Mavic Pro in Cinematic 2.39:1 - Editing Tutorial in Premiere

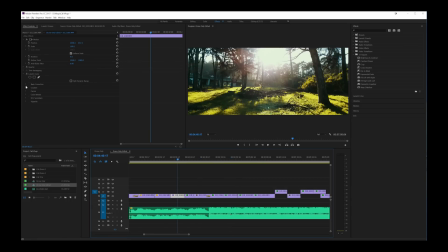And if I did change the image at all in terms of how it looks, it was going to be maybe some highlights and some shadows or maybe a little bit of exposure or contrast. I didn't change any of the colorization because I had my white balance at the time set to sunny and I
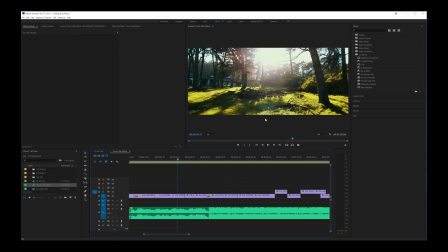had the Mavic Pro color profile of Agate G in the color profile list in the app. And so between those two things, I really just kind of recorded it as it saw it and I was happy with what I saw. I also had a minus two on the sharpness value of the DJI Go app.
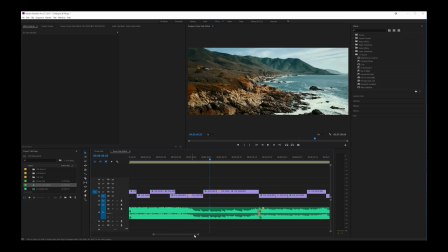However, contrast and saturation were both just at a normal zero.
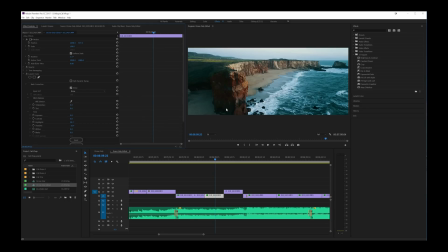For these shots where it was getting to be later on in the day, I did bump up the highlights and I bumped down the shadows just a little bit of some of these, just to make it pop up a little more. Let me turn off the Lumetri color here to toggle the effect off and you see that that's how it looked when I first recorded it.
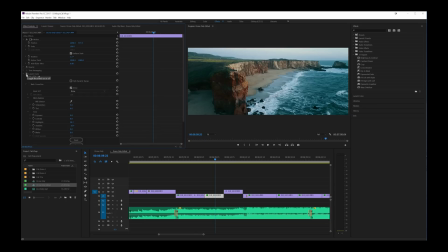It's a little bit, I guess a little bit softer, so I wanted a little bit darker shadows and brighter highlights and kind of brings out the image a little more.
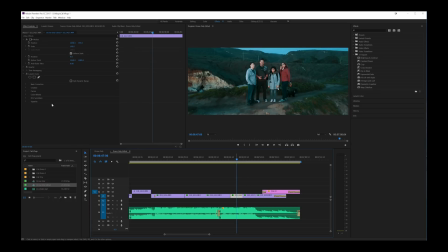Toward the end I start going into a little more extreme examples of that like this where if I go into basic correction I brought the shadows up quite a bit because it was just getting too dark and our faces were kind of getting a little dark as well so bringing that up really
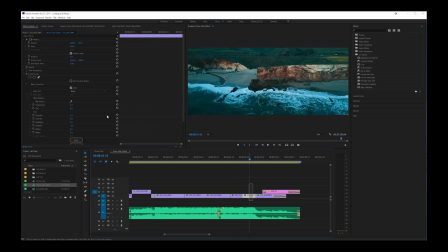helped. Also an image like this I actually brought it up even more.
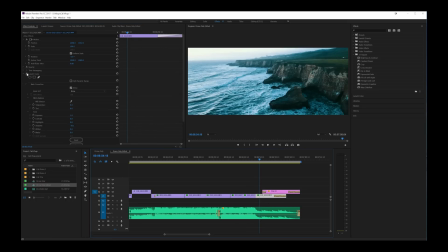And then this last one right here is also affected. So pretty much everything I just kind of brightened up a little bit. Now when it was earlier on in the day,
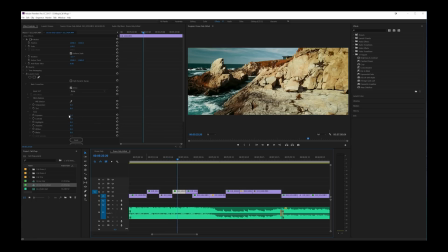something like this footage right here, I actually brightened it up too, just a little bit.
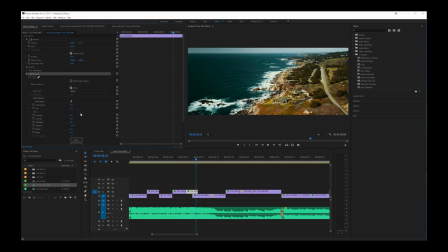So here's another example, just very, very minor changes. I don't like to really change the footage a lot on these things.
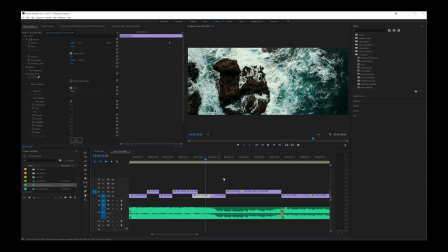I'd rather kind of see it as it came out of the camera and then just affect exposure. There we go again.
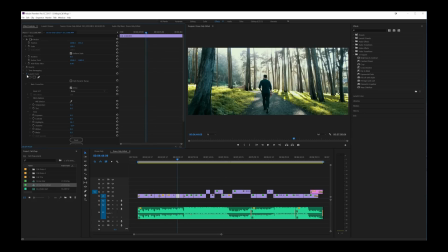So just adding a little bit of brightness. We're losing a little bit of detail in the highlights because we're bringing up the contrast a little more, but it's not a big deal for me. And there might only be one or two examples where I actually brought the image down, where I may have shot too bright.
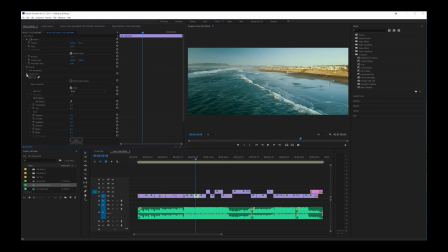So in this case We're at the beach. It was a little bit too bright So I ended up actually darkening the footage just a little bit to get a little bit more rich water a little more rich sky Having it back the way I shot you know on that day just looks a little more washed out twice throughout this video
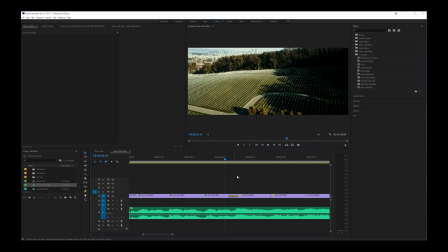I use a transition and the first transition happens here when the graveyard transitions into
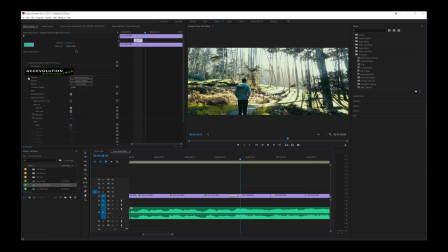the trees here and that transition happens to be by Ace Evolution. I'm not even sure if that's how you say it, but this is actually a free transition designer wipe program. And you can upgrade to a paid version, but I'm using the free version right now.
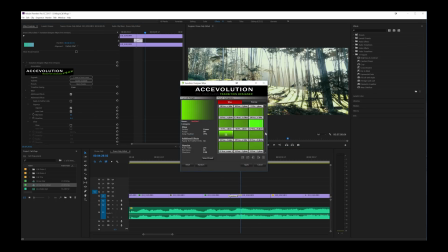You go to open presets and these are all the free presets that you can use for this transition designer. And they're pretty interesting. They apply glow and blur as well as the different wipes and stuff.
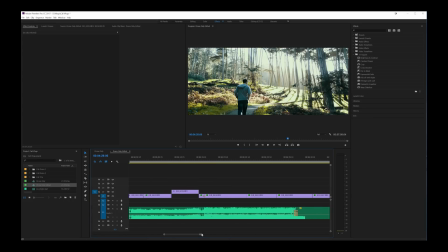Brings about a pretty cool effect and the second time I use it is toward the end here.
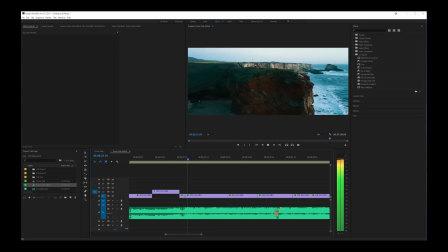The waterfall here to up there when the people are walking on the cliff. So that's a very quick transition using the same transition designer, the free version.
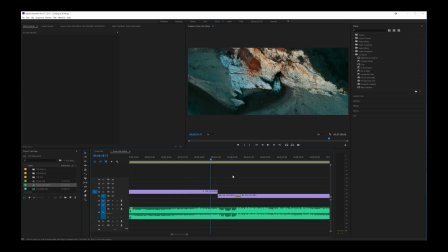And in order to speed up that footage from this point to that point is actually just 500% on the speed duration tool here.